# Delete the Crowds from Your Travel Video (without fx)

We're in Vancouver on the Capilano suspension bridge. It's not quite the isolated wilderness spot I was hoping.
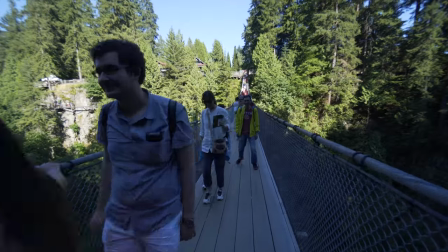Have you ever gone on vacation to a place that you thought would be sort of off the beaten path, and you think you're going to be out in this wilderness wonderland, and then you get there, and it's clogged with tourists just like yourself? And you're like, well, how do I turn this into what I sort of imagined in my head? I face this a lot because I'm constantly traveling, and sometimes I just go with it, and I show the tourists and they say, hey, this is the way things are. But sometimes I wanna make it look just a little bit more pristine. So what I'm gonna do here is I'm gonna show you a few tricks that I use when I'm trying to take something like this and make it look just a little bit more appealing on camera. Okay, step one, we are not filming the main attraction because the suspension bridge is just too damn busy, there's too many people, there's no chance of getting a clear shot.
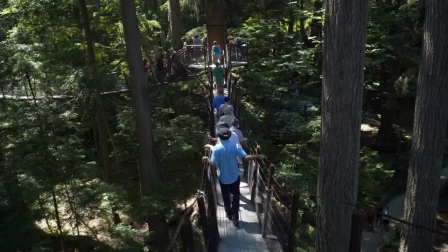So instead, we're filming the rest of the park, which is actually quite beautiful. There's a lot of other sort of smaller suspension bridges that are lining the trees here.
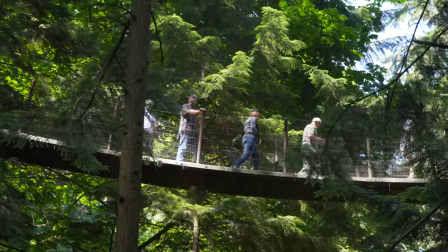There's plenty to see, there's plenty to shoot, and we don't have to shoot the actual main attraction of the park.
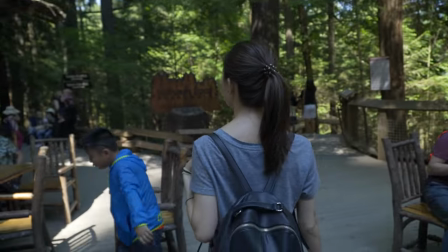So when you have a big crush of tourists like this, they do tend to go in waves. They ebb and flow, you know, in terms of the density. So I'm waiting for a little bit lower density of tourists, and then I'm going to have Kobe walk across. Almost time. Okay, let's go.
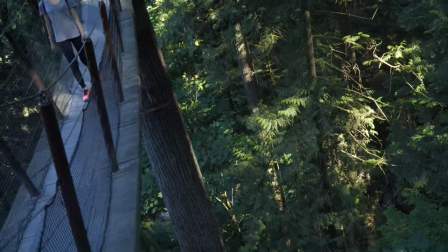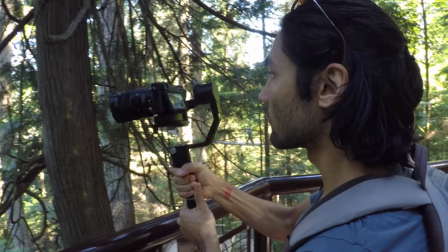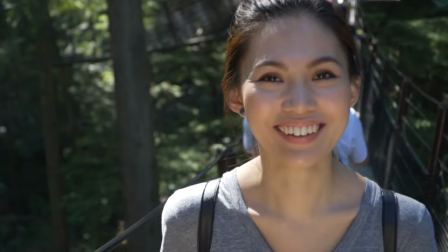There's tons of foot traffic here. No chance of cropping these people out from eye level. So I'm gonna try to put the camera like this, low angle, and track with Kobe as she walks.
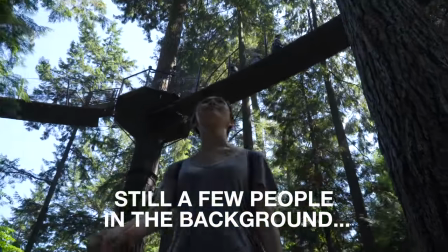I'm gonna lock off my gimbal here so that it only follows my pan and it doesn't follow my tilt.
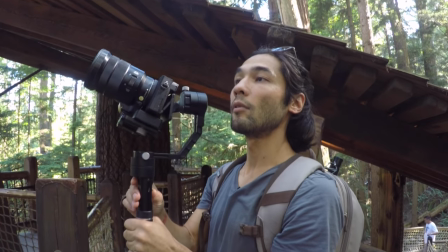And I am tilting the gimbal so it's looking pretty much straight up.
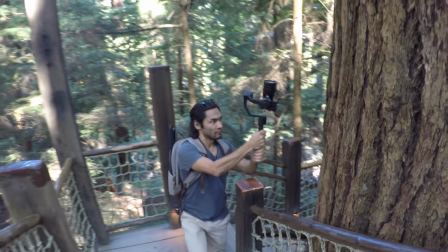And then I'm gonna walk up the stairs and pan as I walk up to get sort of a dizzying, rotating shot of the tree.
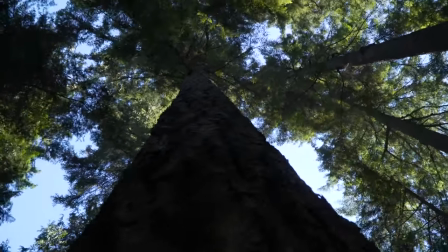We've got people on the bridge, so we're going to film in a different direction where there aren't tourists. Completely open over here. So we're going to try for a close-up and I'm going to try to put Kobe in backlight because it's going to be more attractive on her face and it's going to be a little bit more romantic looking. So I'll show you bad lighting and then I'll show you some good lighting.
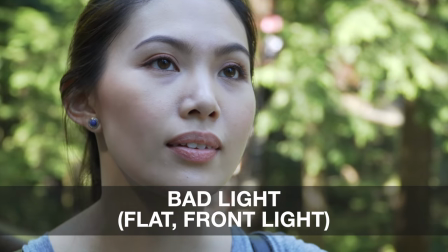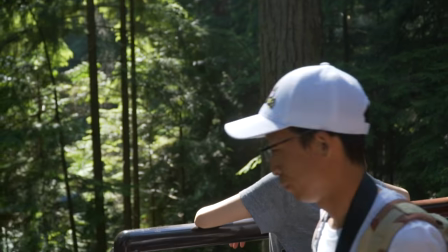So also these bridges are pretty similar looking so it kind of doesn't matter if I shoot one bridge over and over or if I shoot different bridges. I just pick the one that's the least dense at the moment and focus on that.
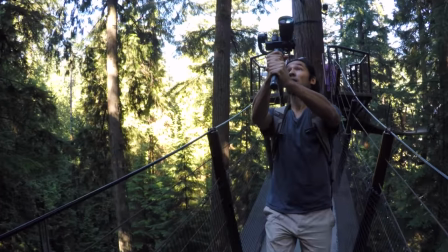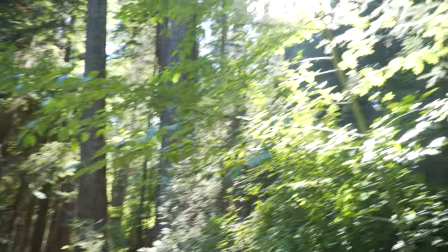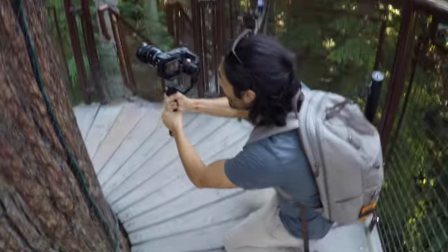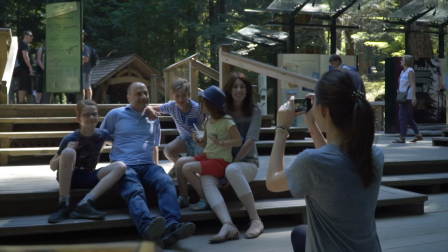Now that we've been here in this park for a few hours actually, it's cleared out quite a bit. And that's the most ideal way to shoot, of course. Wait until the people are gone or show up at dawn or at the beginning of the day before people even arrive. But if you don't have that luxury, I hope you've picked up a few tips on how you can minimize the amount of people to end up in your shot.